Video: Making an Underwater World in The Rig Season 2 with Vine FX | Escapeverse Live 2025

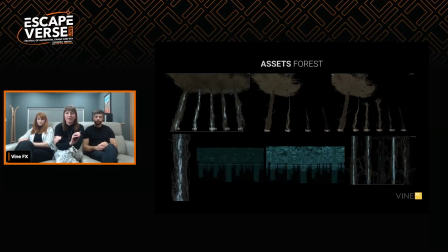You've got a very faint flicker on the left of the glowers in the canopy starting to form, and then on the right, the entire forest is lit up. And also alongside with these variations in trees, we had variations in cores as well, just to follow the shape and the silhouette of the trees.
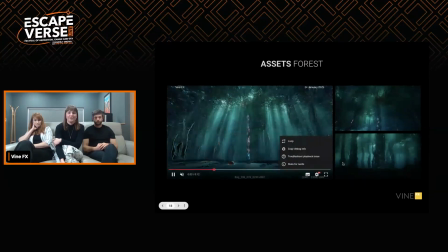Okay, and then this is our hero shot. So you can see there's quite a lot going on, and it was a heavy shot. And we've got two shots on the right from different angles, but just to have a quick explanation of how we set up this shot.
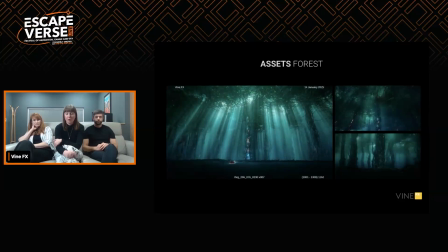The look of these shots was constantly changing throughout the entire show. So we ended up supplying comp with everything we could possibly give them to have the right tools to achieve what the clients wanted. This included with changing the forest and taking out most of the cores.
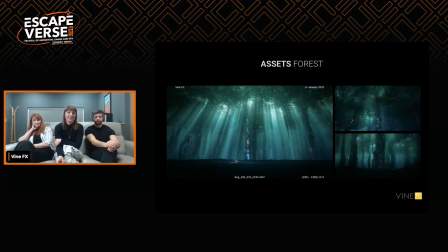So you can see that we've lost a lot of the cores, and only the hero tree is staying lit up. And the glowers ended up becoming a main source of light for God rays, which, whilst we understand underwater, it's unlikely you were going to get this level of light. This was a very beautiful forest,
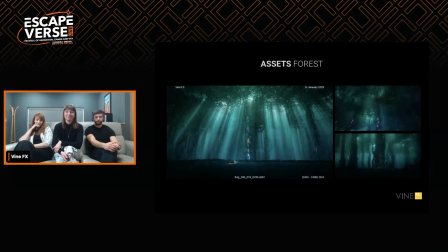and the clients really wanted it to be something that would be appreciated and would kind of provoke some emotion.
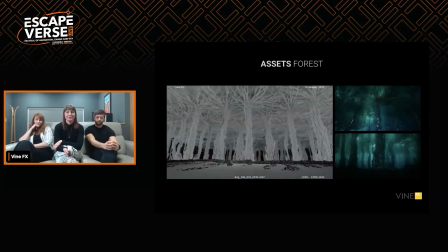So yeah, that's why we've got so much light passing through from the glowers.
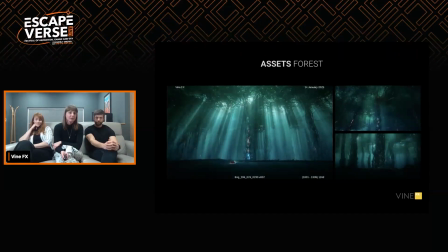But yeah, overall, I think we had about 60 trees, maybe even more.
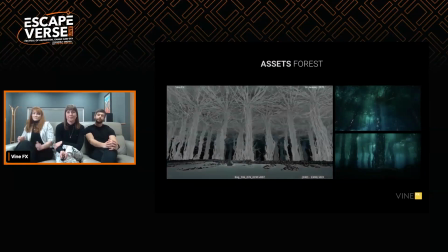They were all scattered, the different variations across points, and yeah, that made our forest.
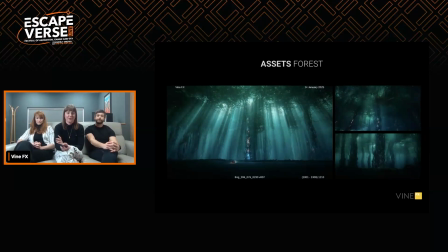And to try and keep things as low as possible in terms of the file size, we obviously would cull anything beyond the view of the camera.
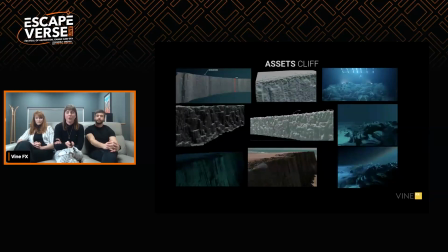Okay, and then we've got our cliff. So top right is all we had from the client. It's just the set piece that she stands on, and everything else we had to replace in CG. So we had to consider the top of the cliff where a lot of the shots would happen, and also the side of the cliff for a lot of the wides.
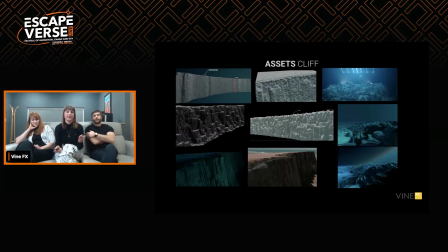We've got some experimentation there of different shapes of the cliff. So you can see you've got some on there with like some quite sharp ledges. Client didn't really like that. They wanted something that would reflect images they'd found in real life above water, not below. And then the bottom two images were lookdev images,
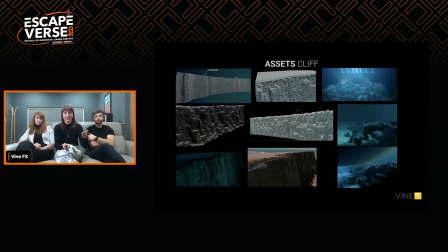and then there's some lighting images on the right of the top of the cliff. So we ended up going for quite straight down, still slightly sloping, but flat cliff. And there was also the intention that this cliff would be covered in roots, which we'll get to.
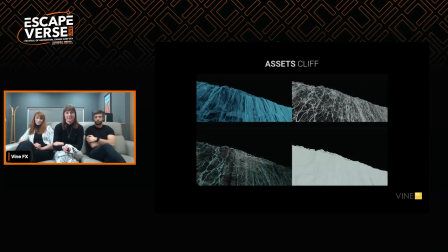So yeah, we've just got a couple of stills here. You can see in this one, this is where the roots are being added in.
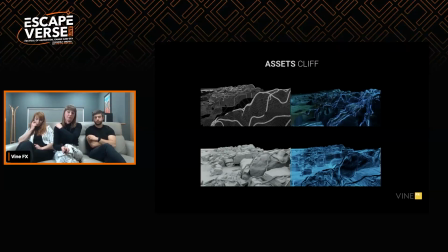And then at the top here, we've got our seafloor with root rocks basically scattered along the entire edge of this cliff.
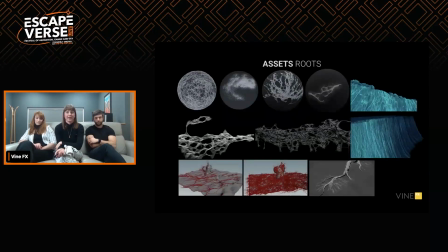Okay, so roots. So we had a lot of roots because the idea is that our diver, the main character, Rose would touch the roots and it would awaken the forest. So we needed a connection point from the cliff to the forest, and that's what these roots were for. The way, as Ped mentioned, mycelium was brought into the idea of their structure.
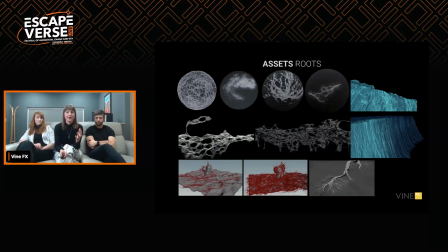So that's like a network of thread-like fungal filaments. It kind of is similar to roots, and it's very intricate and very detailed. So you can see there's some experimentations here from Cella of how we wanted our roots to look. It's quite web-like.
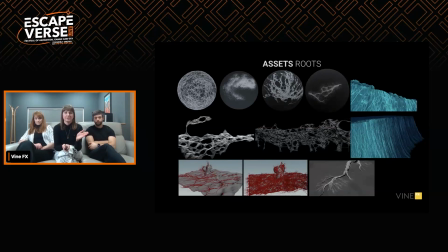We didn't want it to have no sense of direction, so like the bottom middle image was a bit too much, but on the left we've got this sense of flow of where it's heading to. And yeah, it worked out really well because we had some really pretty shots, and these are them.
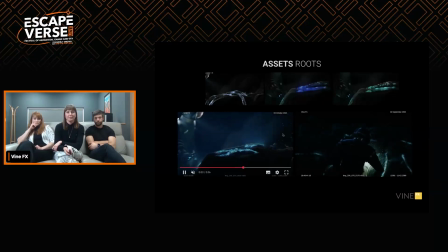So we're just going to play these two, but we'll play one of them full screen in a minute. You can see as she touches the roots, it kind of begins, it's like an energy transfer. It like awakens the forest, and we show that through the moving of light.